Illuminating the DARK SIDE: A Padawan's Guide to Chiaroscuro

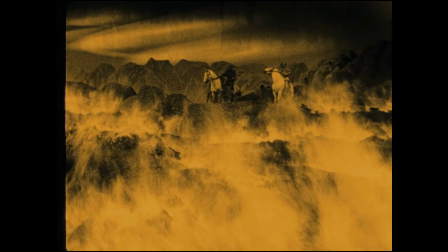In our last video,
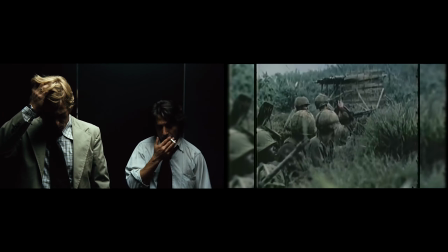we talked about the historical aspects of German Expressionism and how that paralleled the historical aspects of the New Hollywood movement as well as the making of Star Wars.
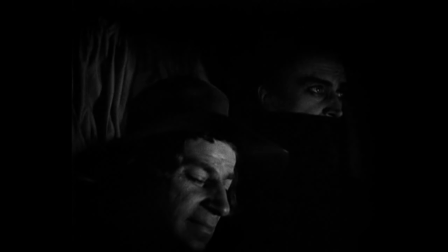In this video, we'll be exploring the main visual technique
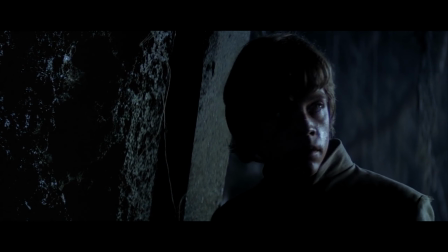popularized by the German Expressionist called Kuroskyrho with a follow-up video examining how that technique has been utilized throughout the Star Wars films.
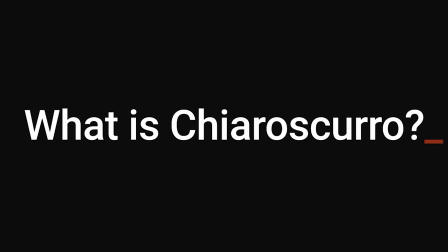So to begin, let's ask the question, what is Kuroskyrho? Well, if you've never heard of it before, it's really a somewhat simple concept.
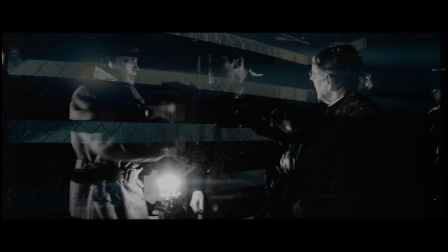By utilizing a single light source, you can create a contrast of light and shade on your subject.
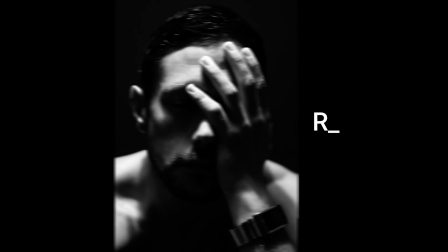When used at a 45 degree angle in photography, this is sometimes referred to as Rembrandt lighting, referring to the baroque artist of the 17th century.
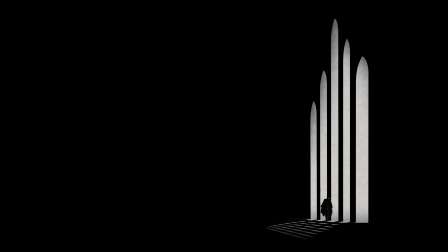In video and film production, this technique is also commonly known as low key lighting, with high key lighting being its opposite.
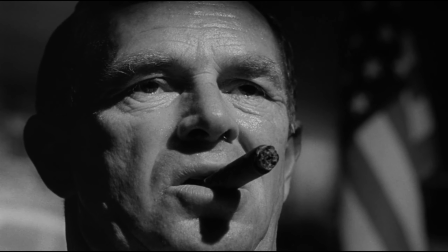As you might guess, this lighting technique is rather pervasive within film, since it's far more difficult to remove shadows in the real world than it is to create them.
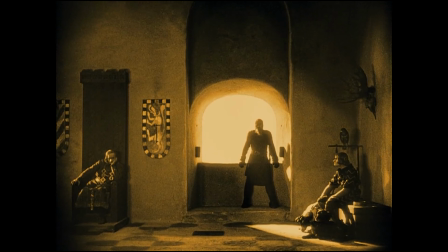Though, what makes chiaroscuro so interesting is the emotional effect that it can create within the viewer. The German expressionists were all too eager to exploit this fact, often using high contrast lighting to increase the emotional tension within their films.
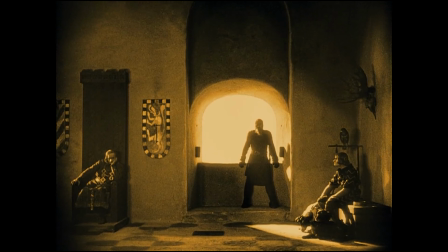And while the German expressionists are known for popularizing chiaroscuro within cinema, the etymology of the word dates back to the Italian Renaissance of the 15th century.
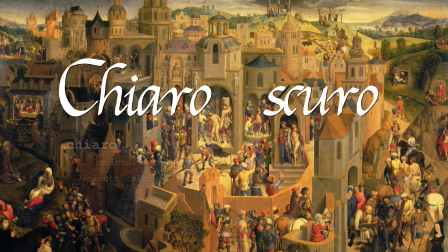Chiaroscuro is a portmanteau of the Italian words chiaro meaning light, and schiero meaning dark.
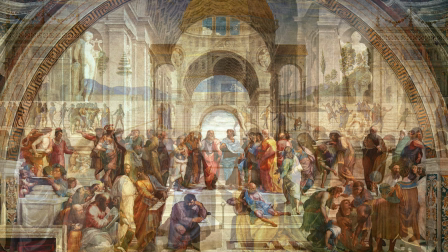The term was used to describe the modeling technique popularized by the artist Leonardo da Vinci,
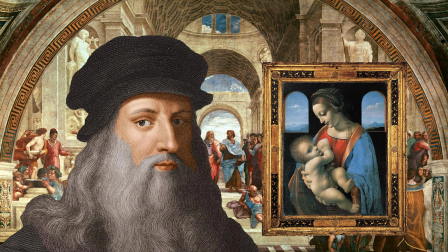who used Chiaroscuro to imbue his paintings with four major qualities.
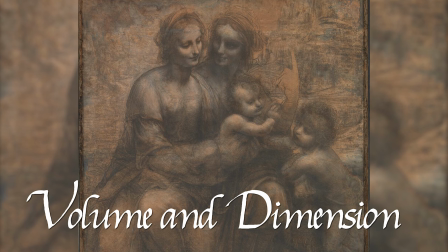For one, Chiaroscuro can be used to create a sense of volume and dimension within a painting, which in turn gives them their sense of realism.
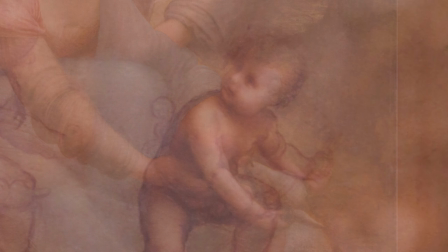By emulating the real world through realistic lighting and shading, da Vinci also imbued his works with a sense of naturalism.
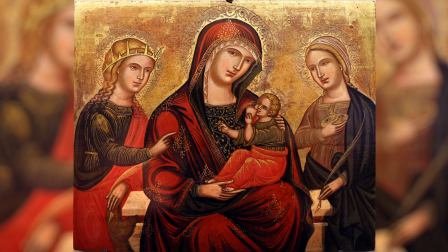At the time, humanist depictions of the physical world were seen as a popular rejection of the flattened and abstract depictions of heaven created by the Italo-Pyzantine style, which had dominated the last two centuries of the medieval era.
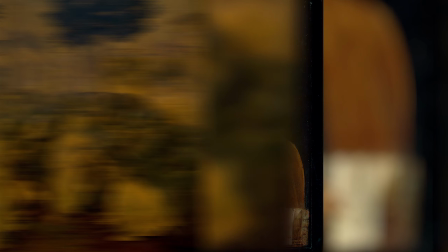Hirschkirro's balance of light and dark also imbued da Vinci's work with a sense of visual drama and intrigue.
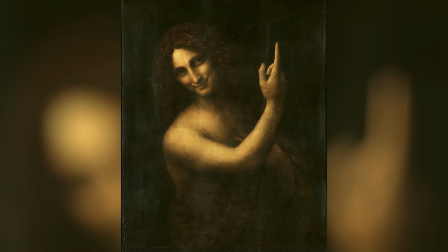This, perhaps more than any other trait, is arguably what gives him their enduring popularity.
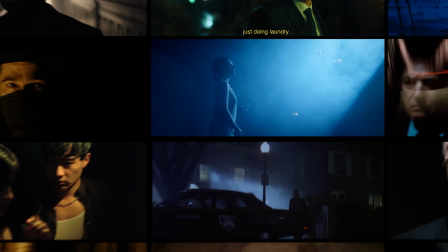Though this brings up an important question about the nature of Kiriskyro, why does this lighting technique seem to have such a gripping effect upon us? There's two reasons that come to mind. Obscuring what is seen and thus what's known can create feelings of danger or mystery.
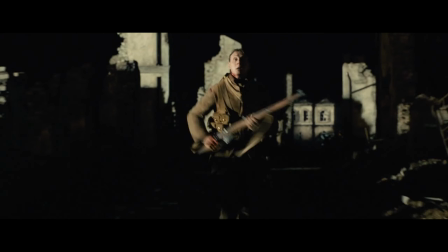As the saying goes, the fear of the unknown is often what scares us most, though its discovery could be just as tantalizing,
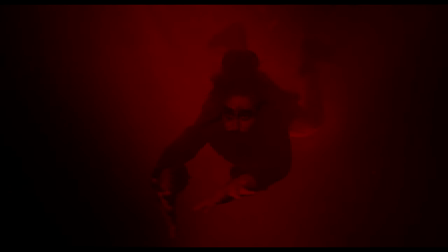or as Joseph Campbell once said, it is by going down into the abyss that we recover the treasures of life.
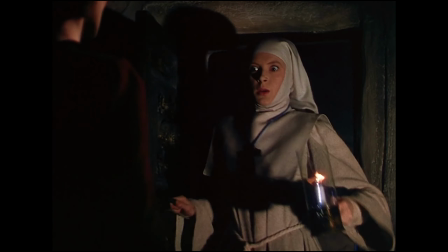Secondly, the contrast between light and shade and chiaroscuro harkens to the concept of the shadow self, an idea popularized by famed psychiatrist Carl Jung.
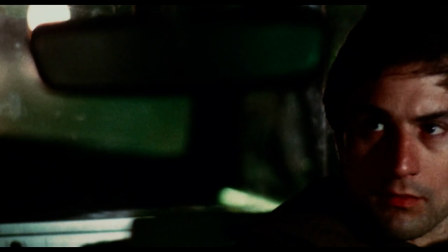The shadow is the parts of our persona that we hide away from our conscious everyday awareness.
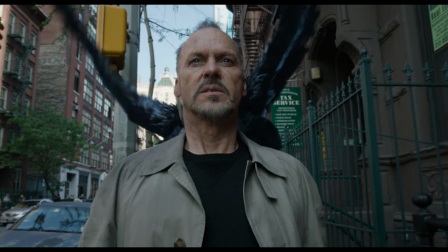This discarded aspect bubbles out from our unconscious in unexpected and often negative ways.
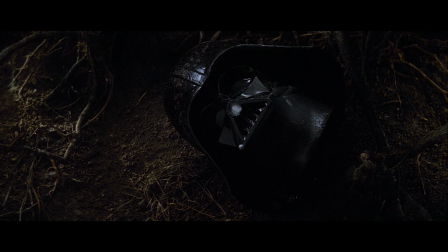It's only when we face our shadow in the light that we're able to bring unity to our psyches.
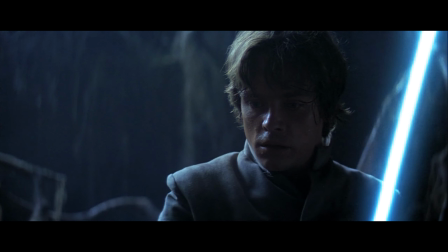If this concept sounds familiar, it's because it's the basic psychological idea behind the light and dark side of the Force.
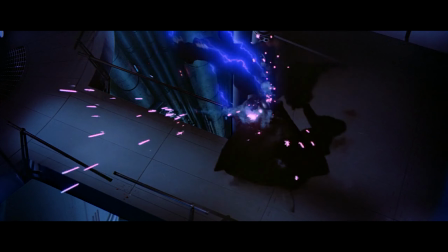Luke has to wrestle with his shadow self throughout the original trilogy in order to rescue his father from the dark side and bring balance to the Force.
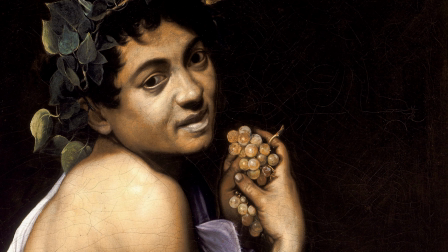Interestingly, this psychological effect of chiaroscuro is particularly emphasized in the works of the artist Caravaggio,
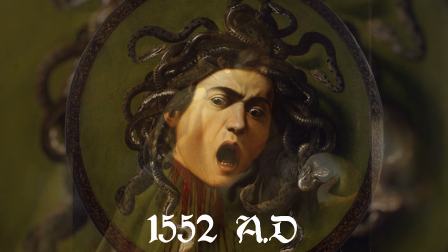who arguably mastered the technique a century after Da Vinci popularized the concept.
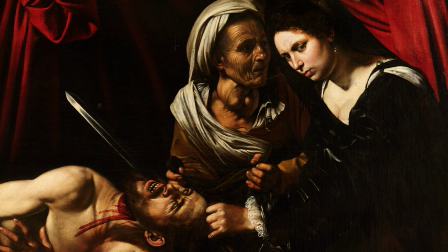Not only are the paintings of Caravaggio filled with violence and intensity, but the The dramatic aspects of their lighting have seemingly been pushed to their limits.
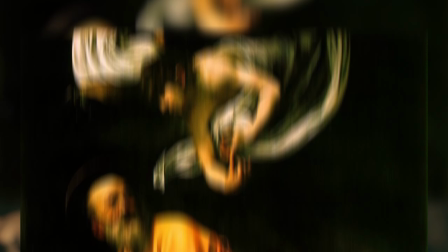The chiaroscuro of Caravaggio is sometimes called tenebrism, which is a more dramatically intense version of the chiaroscuro practiced by da Vinci.
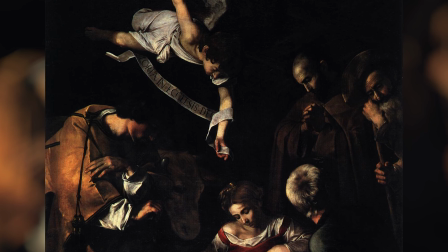This deep conflict between the light and dark aspects of Caravaggio's paintings are actually reflective of his own psychological struggles.
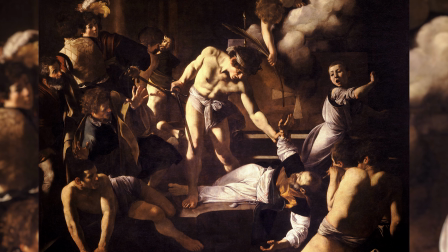You could say that Caravaggio was like the Kylo Ren of the 17th century art world. He was an artist torn apart by the light and shadow aspects of his own persona.
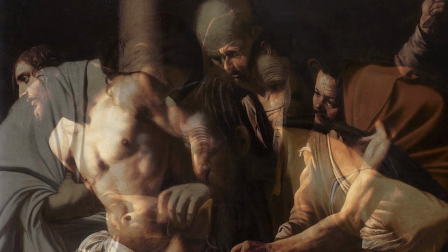While his body of religious works helped to modernize the Catholic Church during the Counter-Reformation,
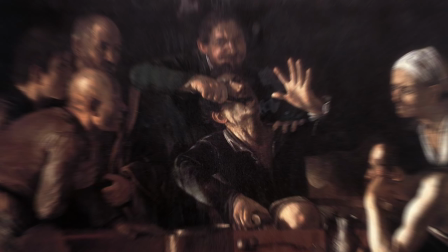his personal life was marked by street brawls, drunken benders, hedonism, and even murder.
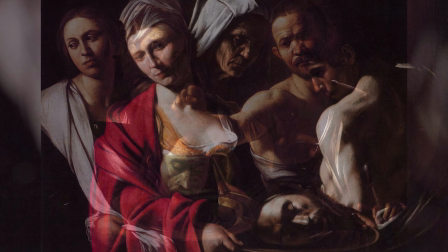His paintings were reflective of this conflicted psyche, showing scenes that allude to his self-indulgence and violence, but also to his belief in the devout and to the Catholic faith.
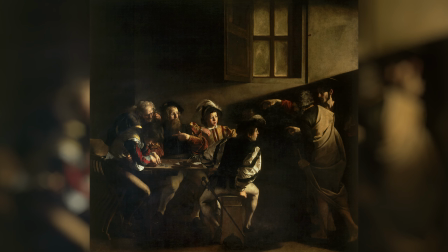For instance, let's take a look at Caravaggio's The Calling of St. Matthew.
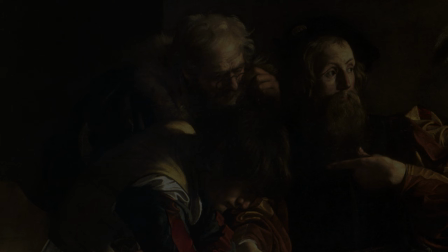Like many other Counter-Reformation paintings, the clothing of the characters are of a modern 17th century design. The tavern's dirt-laden window is notably dim, with the light appearing to emanate from an unseen source in line with Jesus' halo.
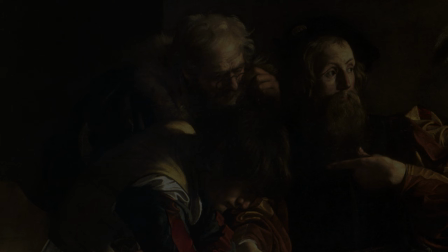The subject of the painting is the bearded tax collector Matthew, who is posed as if to say, who me? Still transfixed in their coins, there are two other tax collectors, who some have argued represent younger versions of the more wizened Matthew to their right.
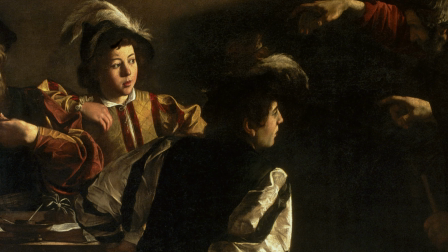And then there's the two boys, one facing Jesus and the other turned slightly away.
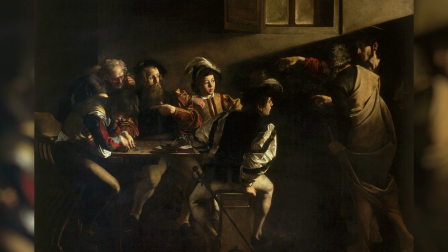The boys are perhaps symbolic of Matthew's fundamental decision to continue his life as a tax man or to follow in the path of Jesus, though they could also reflect Caravaggio's own psychological dilemma to continue his life of destruction or to follow a more righteous path.
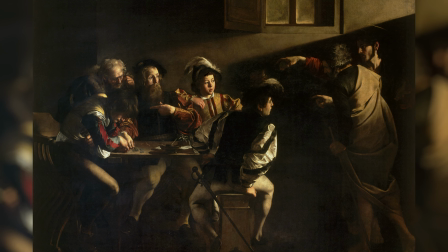The lighting facilitates these themes and symbolic gestures with a sense of gravitas that can still be felt today.
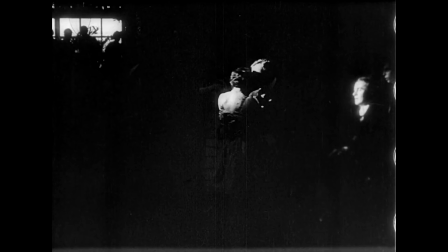Between the chiaroscuro of da Vinci and Caravaggio, what seems to persist is their sense of realism and naturalism, as well as their ability to create intrigue and dimension. But how does that change when you take the technique of chiaroscuro and place it in a physically real medium, like filmmaking?
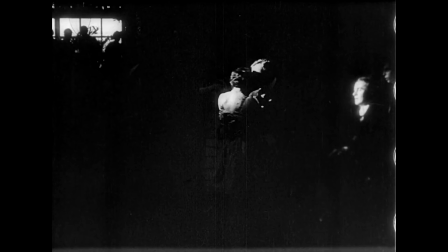Given the darker aspects of Caravaggio's paintings, one might assume that the film of chiaroscuro was merely an outgrowth of German Expressionism's darker storytelling. And while that's partially true, it's not quite the whole story. For instance, some of the most popular films within Germany during the years before the war were international features that came out of Denmark.
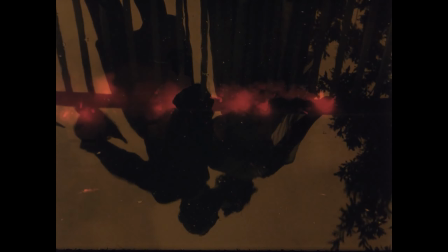Many of those films had already introduced the technique of Kuroskyro to German audiences prior to the country's international film embargo in 1916.
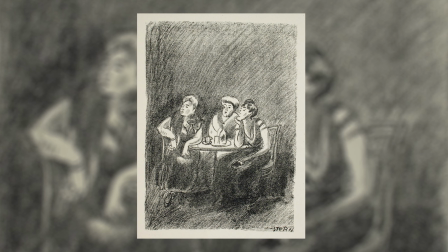Around the same time, the Berlin stage director Max Reinhardt was using Kuroskyro in lieu of his usual extravagant sets due to the shortage of supplies caused by the war.
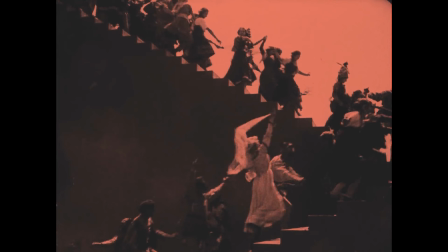Max Reinhardt's stage productions were among the greatest attractions of the day, and many German Expressionist filmmakers were directly influenced by his creativity. So like many other Weimar-era film techniques,
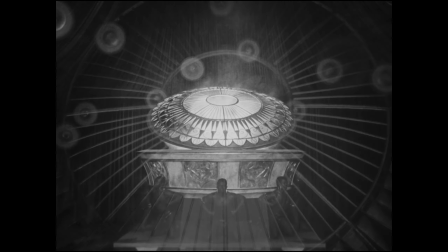the use of chiaroscuro and German Expressionism ultimately boiled down to its established popularity among the German people.
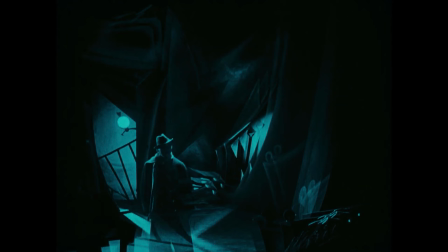Still, the German Expressionists were some of the first within film to turn chiaroscuro's usual sensibilities on their head. While the chiaroscuro of da Vinci and Caravaggio highlighted the natural world with a sense of accuracy and realism, the strange and unnatural lighting of German Expressionism aimed to do quite the opposite.
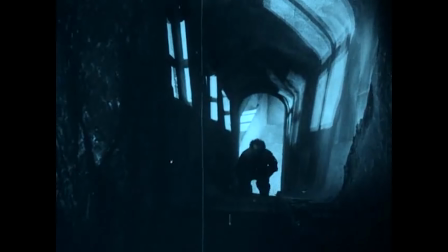By using light and shade to accentuate the inorganic set designs and otherworldly characters typical of the movement's style,
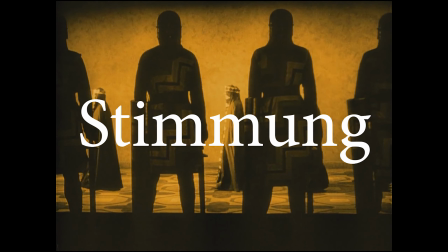the German Expressionists aspired to generate what they called stimming or mood. Stimming was more than just a visual concept though.
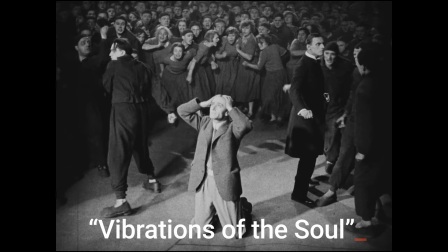It was said to connect the viewer to the quote, vibrations of the soul, which could be found as much in people as it could in places and things.
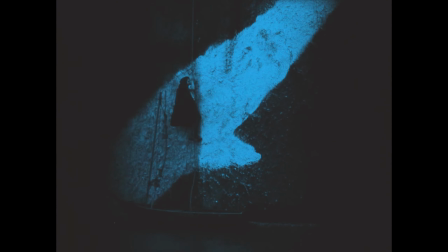This expressionist Kuroskyuro also played a more symbolic role, creating abstract expressions of reality that could reveal their deeper truths.
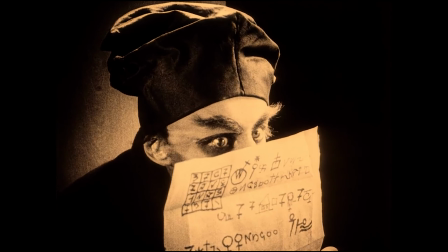For instance, let's look at an example from 1922's Nosferatu, directed by F.W.
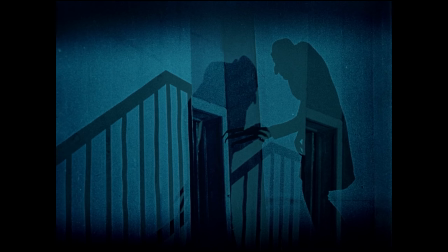Murnau. By abstracting Count Orlok's physical form into a kind of stalking shadow clinging to the world around it,
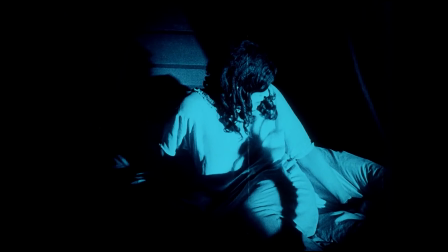Murnau gives us a truer and more sinister expression of this moment.
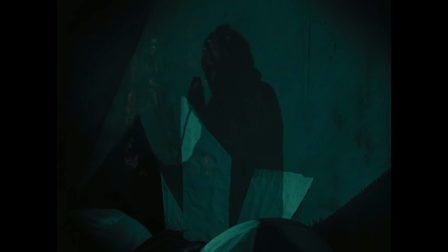The fact that this distorted shadow is also inherently flat subverts one of the other traditional qualities of kiroskira, that is to create volume and dimension within an image.
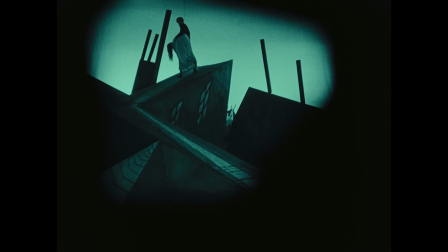The two-dimensional silhouettes of German expressionist characters like Cesare, the Gollum, and Mephisto also subvert this natural quality of the technique. So if realism and naturalism aren't its main goals, what can we say is the essential role of this new expressionist kiroskira?
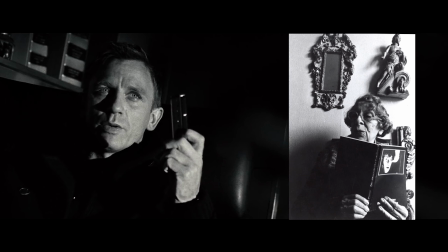Perhaps the best answer comes from the film theorist Lottie Eisner, who wrote what is essentially the sacred texts of the German expressionist movement.